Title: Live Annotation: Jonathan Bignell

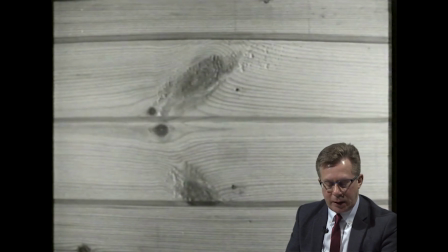It's also, I think, rather forbidding in contrast to the voiceover, which talks about notions of warmth and intimacy in the design of the house. And yet there's this strange, unseen, hidden space at the top, a kind of Bluebeard's castle secret chamber or something,
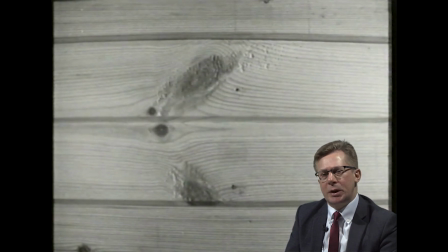which we never really learn much about.
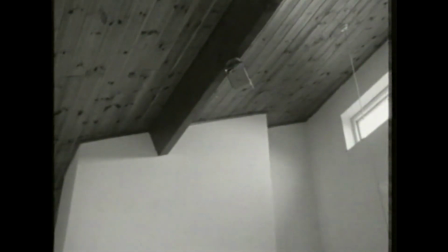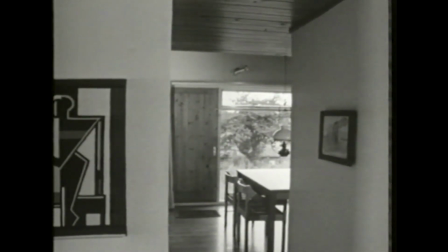I wanted the house to provide viewing opportunities and privacy, two requirements which needn't be in conflict.
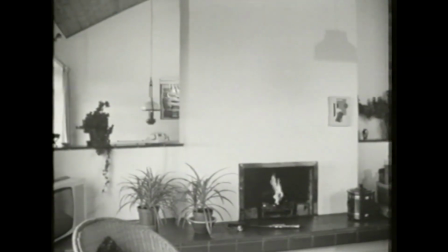And I think the living area demonstrates this.
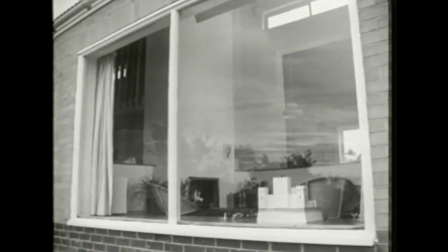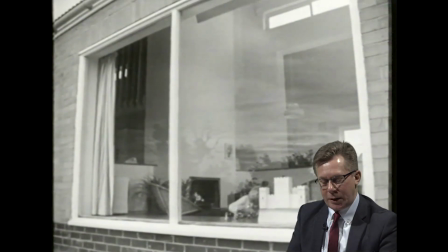This is, I think, the third time that we see this boy. Presumably he is Geoffrey Baker's son. The third time that we see him in the programme. I think his appearances are there to validate the argument for this house's privacy and yet its openness to its outside context,
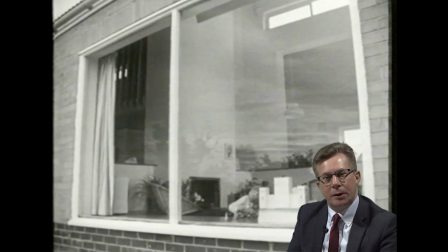the surrounding environment, which we see through its windows. We see the boy peering out of the window at the camera from this enclosed space in which he stands.
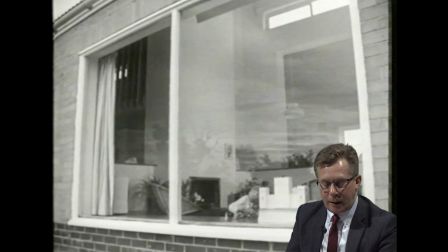He's within the house and protected from our gaze, and yet at another time we see him playing in the outside, in the distance, on the banks of a small river that runs near the house. He's part of the landscape that the house wants to connect to.
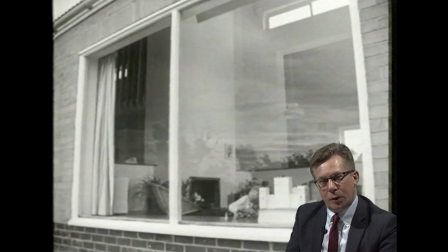And finally he comes to pick up a toy from next to the model castle that we've seen in the living room of the house. This again, I think, hints at the idea of the house as the Englishman's castle, as something which is private, familial, and also needing to be defended as much as it defends the people who live inside of it.
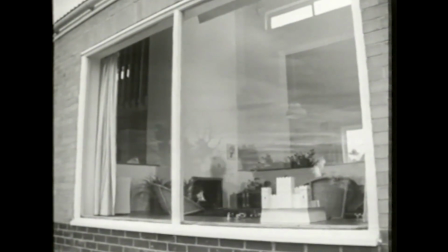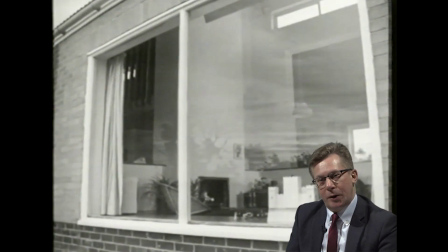We might think of the boy in relation to the house in terms of the way that the house enables him to look out at this space through the windows, while at the same time it protects and enfolds him in this familial environment.
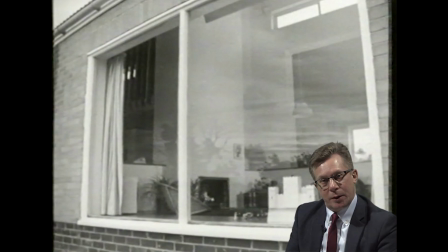On the other hand, though, the camera shooting through the windows at the boy as he comes to play with his castle suggests, I think, that we have a kind of access to the space which might perhaps be, if not exactly threatening,
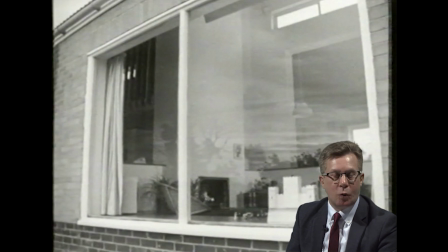then at least invasive of the intimacy and familial warmth that Geoffrey Baker talks about in relation to his design.
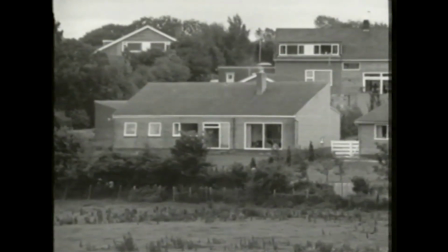The rear of the house is sheltered from the prevailing wind and has a good view.
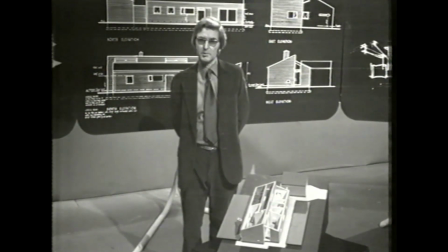The process I've described to you has been deliberately simplified, but two things I hope emerge clearly. One is how much architects of my generation owed to Le Corbusier, and to the techniques of spatial organisation which he and others introduced during the period which you are about to study.
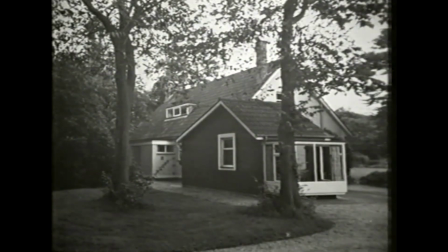The second is the way my thinking was affected by buildings I'd admired.
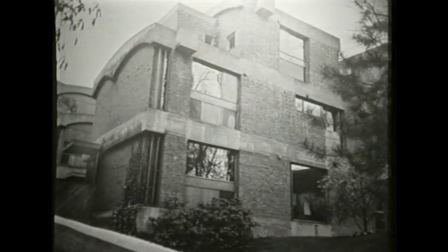These are the jowl houses, which caused me to reject the conventional approach to house design.
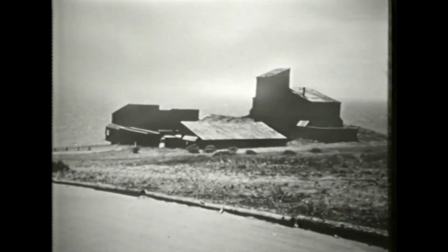Sea Ranch again. And during the period you're about to study, a new approach to architecture came into being.
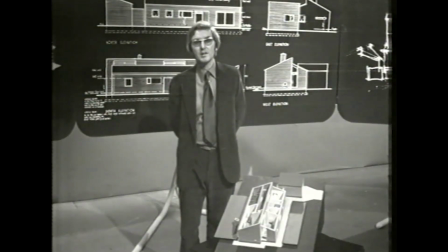It emerged in a remarkably short period of time. Between 1890 and 1930, a relatively small number of gifted individuals, Frank Lloyd Wright and Le Corbusier are two,
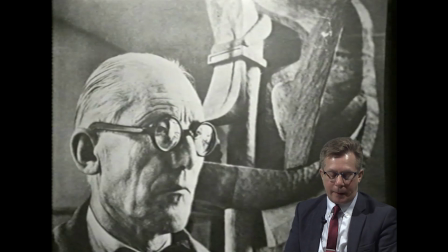The producers of A305 about architecture were the inheritors of talks on BBC Radio and more recently the emergent genre of television documentary about architecture.
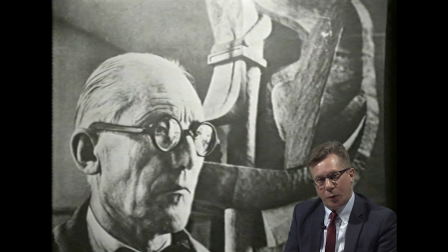These things had a long history which went long before OU started making architecture shows in the 1970s.